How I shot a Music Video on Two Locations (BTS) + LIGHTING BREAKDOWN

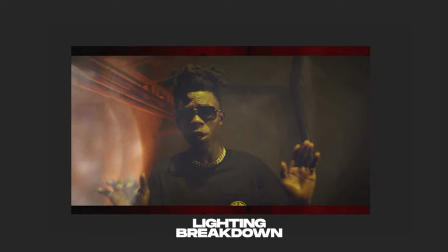1112s
So moving on to the next frame we have The subjects in the same area, but this time the lighting configuration is changed This is the same light source just that this time it is a little bit more warm And it looks a little bit green in this area because of the color grading
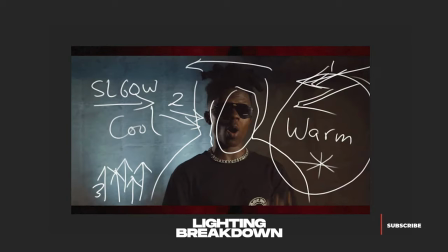1128s
style that I went for And I just wanted it to look a little bit more different from this particular shot all right even though it's the same light sources but just like you see these led lights coming from below hitting the wall in blue we changed it this time to orange all right
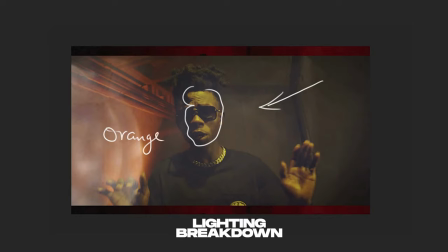1146s
okay so that's what's hitting the side and it's just like it was down below in this shot all right it's hitting this side of the wall just to create some visual appeal and color separation from
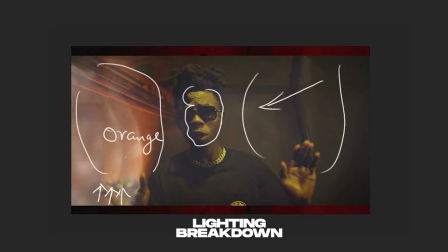1163s
here to here all right and that's exactly how i lit this particular shot so this particular shot was lit with two lights one from here and the other hitting the wall over there for some visual interest and some color separation then on to the next frame is this
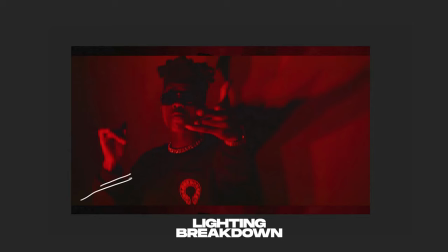1180s
dramatic scene where there's light coming from down below you realize that there are shadows over here okay over the top of the finger all over here and that's because light is coming from below and it's hitting the side and it's casting some shadows over here all right okay
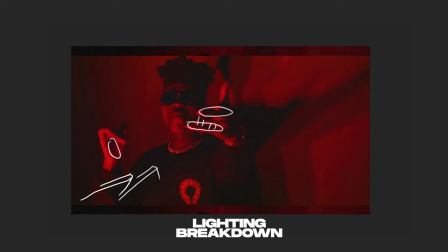1199s
so the light the same lights the same led lights were used for this scene but this time was turned into red to create some visual appeal and also to cast some nice shadows over here.
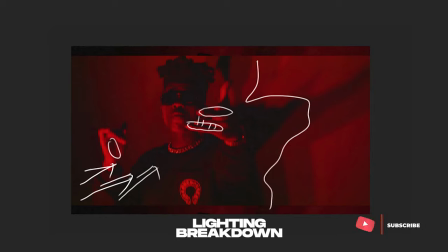1211s
Red and black are sometimes used by designers to create some visual appeal like I did over here in this shot just to create some you know emotions or to influence some emotions in the viewer so that the viewer would actually take what the artist was talking about very seriously and also to pay
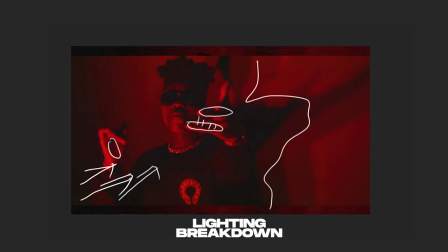1228s
close attention to each and every word alright and that's the reason why I used red for this particular scene and that was the only light source that I used for this particular scene.
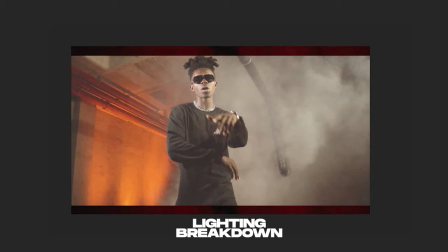1240s
And on to the next is a similar shot from this particular scene. It's the same area but this time I used fog in here. Alright, and I maintained my orange lights from down below.
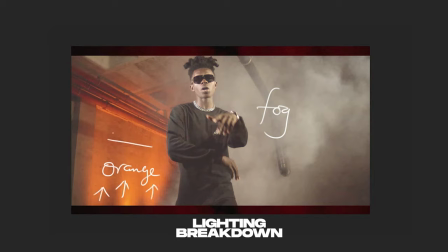1260s
Alright, hitting this side of the wall okay and the fog was actually from below so that's the fog coming from below and it's actually behind my subject right it's going behind my subject
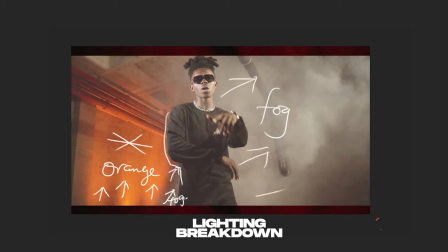1279s
and it's diffusing and dispersing out over here to create some visual appeal so you notice that my key light is still coming from here hitting my subject on this side all right and i have yet another light this time introduced to the side of his face
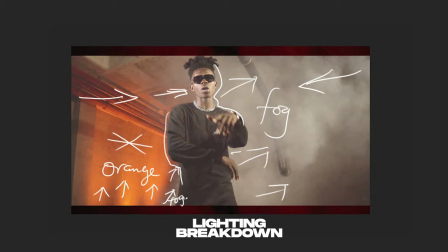1296s
just to lit him up evenly and also to help him stand out of the background or stand out in the scene on to the next frame which
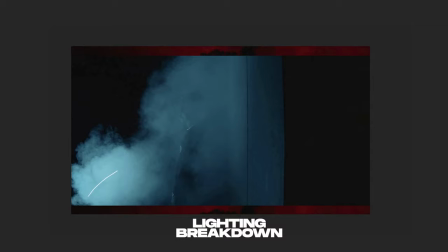1307s
is a shot which is similar to
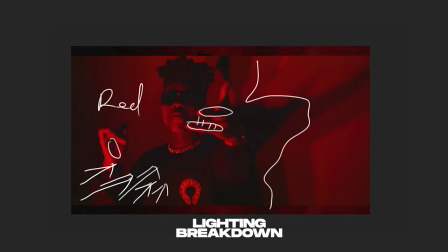1310s
the scene where I had this red light coming from down below hitting the subject and casting a shadow over here.
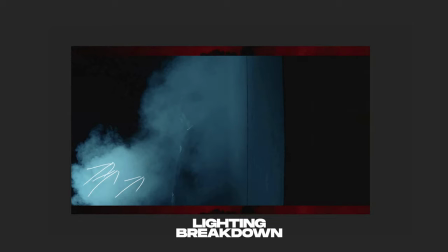1317s
We literally have the same lighting configuration by this time with some fog hitting the face of the subject and the fog of course stands in between the light and the subject.